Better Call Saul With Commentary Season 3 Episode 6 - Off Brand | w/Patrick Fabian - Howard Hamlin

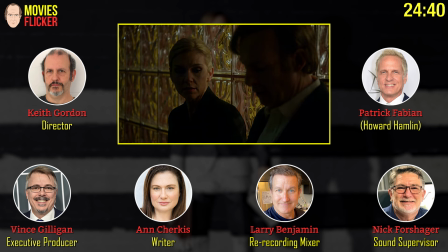1478s
I would not surprise Ray, though. It was such a beautiful shot.
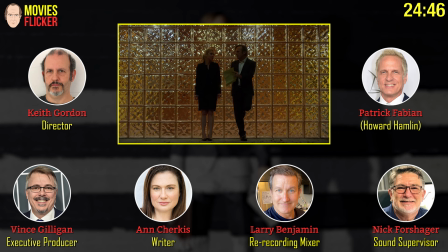1483s
It evokes, you know, film noir and everything else. It's just gorgeous. Nice shot, Keith.
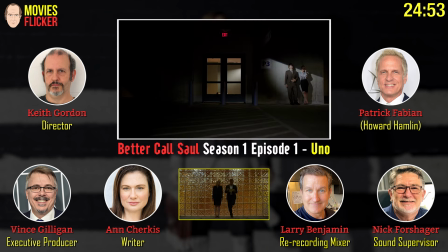1489s
Look at that shot. Beautiful shot. The theme with each two, like sort of standing against walls, it goes back to the very beginning of the show, there's a physical way that they relate. And that's one of the fun things on a show, is that certain things characters do carry through from episode to episode.
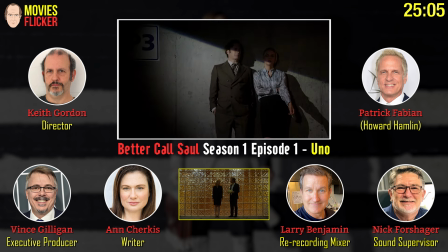1503s
Like in the parking garage. Yeah, right on it was always the parking garage.
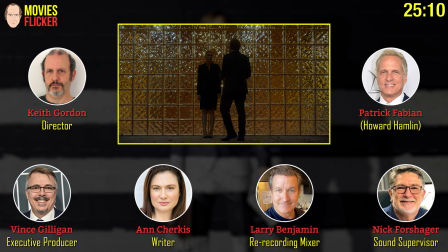1506s
And so as a director, you're always looking at earlier episodes and going, well, how do we reference without being bound to those things?
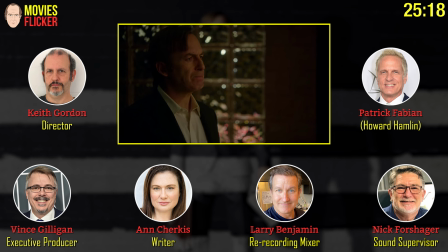1514s
But how do you keep those things that were a part of these people alive? And so you're constantly sort of finding them going, okay, well, can we shoot it a little differently?
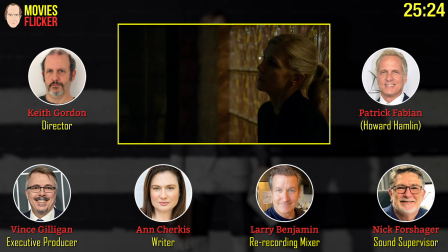1522s
Can we do something a little differently? But still stay true to that world that's been created.
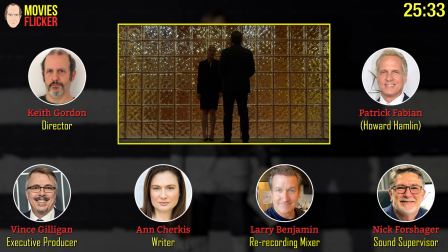1530s
It's also a beautiful set. I mean, the choice to build this wall of glass block is a really good one.
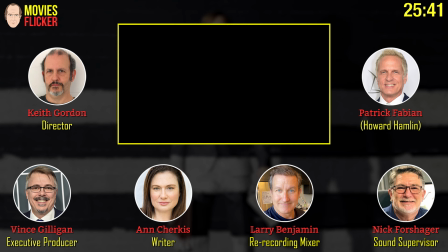1538s
A lot of what makes something look good is do you have interesting things to point the camera towards?
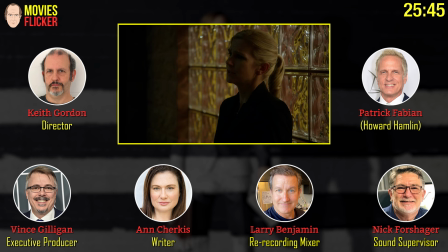1543s
And, you know, something like that gives you something very, very interesting in terms of the way the light behaves and the colors it puts behind them and the darkness outside versus the light inside.
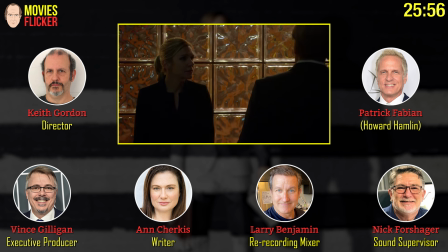1553s
And, you know, that can't exist if the set isn't good. Peter Gould and I watched an awful lot of Miami Vice in the 80s.
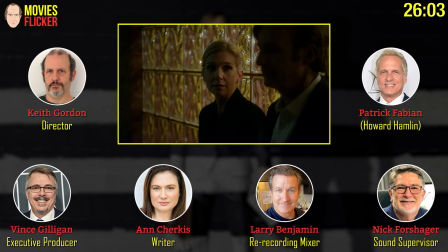1560s
Glass blocks. More glass blocks.
You're not practicing law. Call it Asbury.
How cute is she?
Okay.
And so sweet. Too sweet. And so much fun to work with.
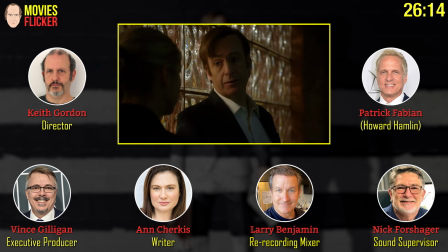1572s
Such a great actress. You know, very inventive, very, I mean, you know, it's, look, the show is full of actors that have that thing that you want, which is that they're full of ideas, they're full of things they want to try.
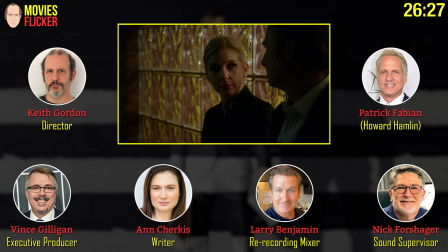1583s
And at the same time, they're very directable. They're not close to your ideas, but they're also coming in with their own deep understanding of the character.
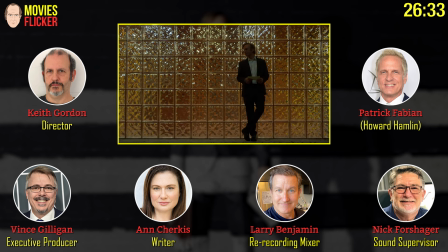1590s
And they've been working on it for a long time, so they know stuff you can't know. And it makes it fun. Yeah. Except for Patrick. I was just thinking except for Jonathan, but that's all right.
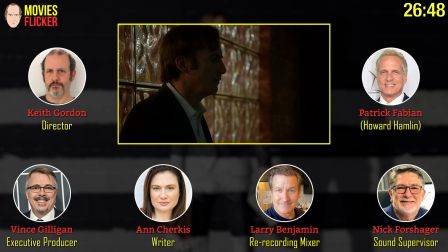1604s
Again, he'll never watch this, will he? He'll never watch this. Anne, which of the actors is the one who refuses to have eye contact with anyone?
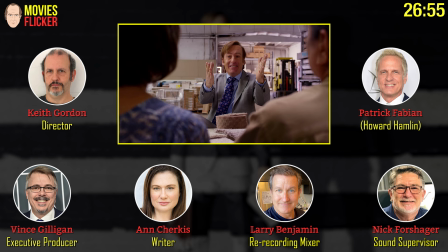1614s
Yeah, Jonathan.
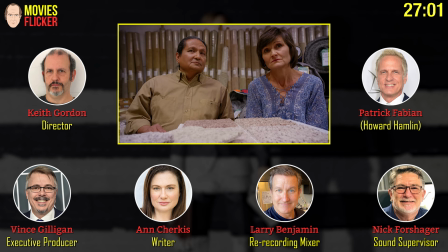1618s
That was just a goofy joke. That's not true. We wouldn't joke if we didn't love her, but we can't afford that.
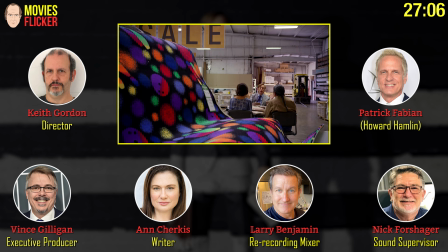1624s
Where do you get a rug like that? I was going to say, is that real? It was there. Wow.
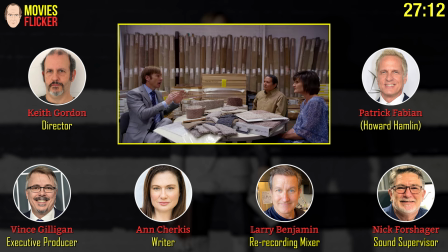1628s
It was there, and we found it. but that was this is a real rug warehouse yeah and no this place we i mean they we dressed a little bit of it but those rows of carpet and that you know we were looking for this location and
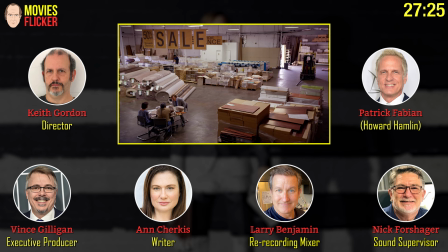1643s
we had actually had a different location we lost it at the very last second and this is something we had seen when we were scouting i always
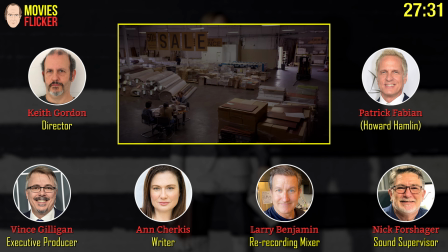1648s
loved this because something so big and empty about it and to me it bespoke a kind of thing where they're getting by but they're not doing
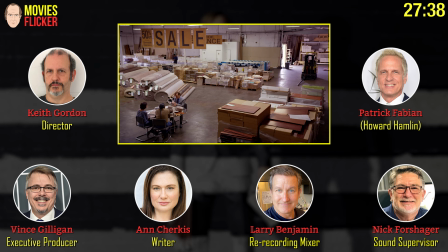1654s
well um so we'd been in a much smaller place that looked more like a place you a normal person would just go to buy rugs, but I love the idea of this thing on the edge of town somewhere.
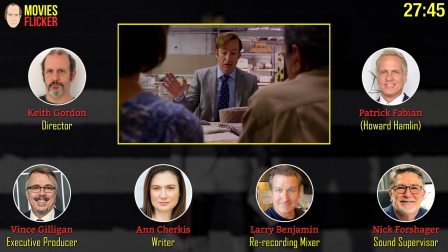1662s
That bowling rug has been sitting there for five years, and they keep marking it down further and further and further.
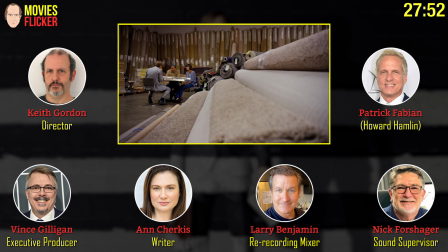1669s
They just nobody's taking it. Give it away. I love it. He's tuning in a nice chat.
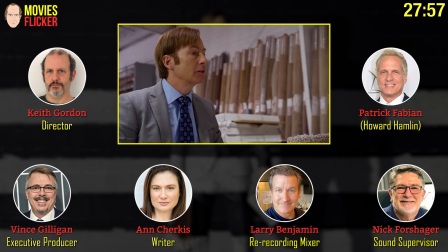1675s Perfectly understandable. It's a big financial commitment. That's why we have our...
He's just selling, selling, selling as his life depends on it, which it kind of does here.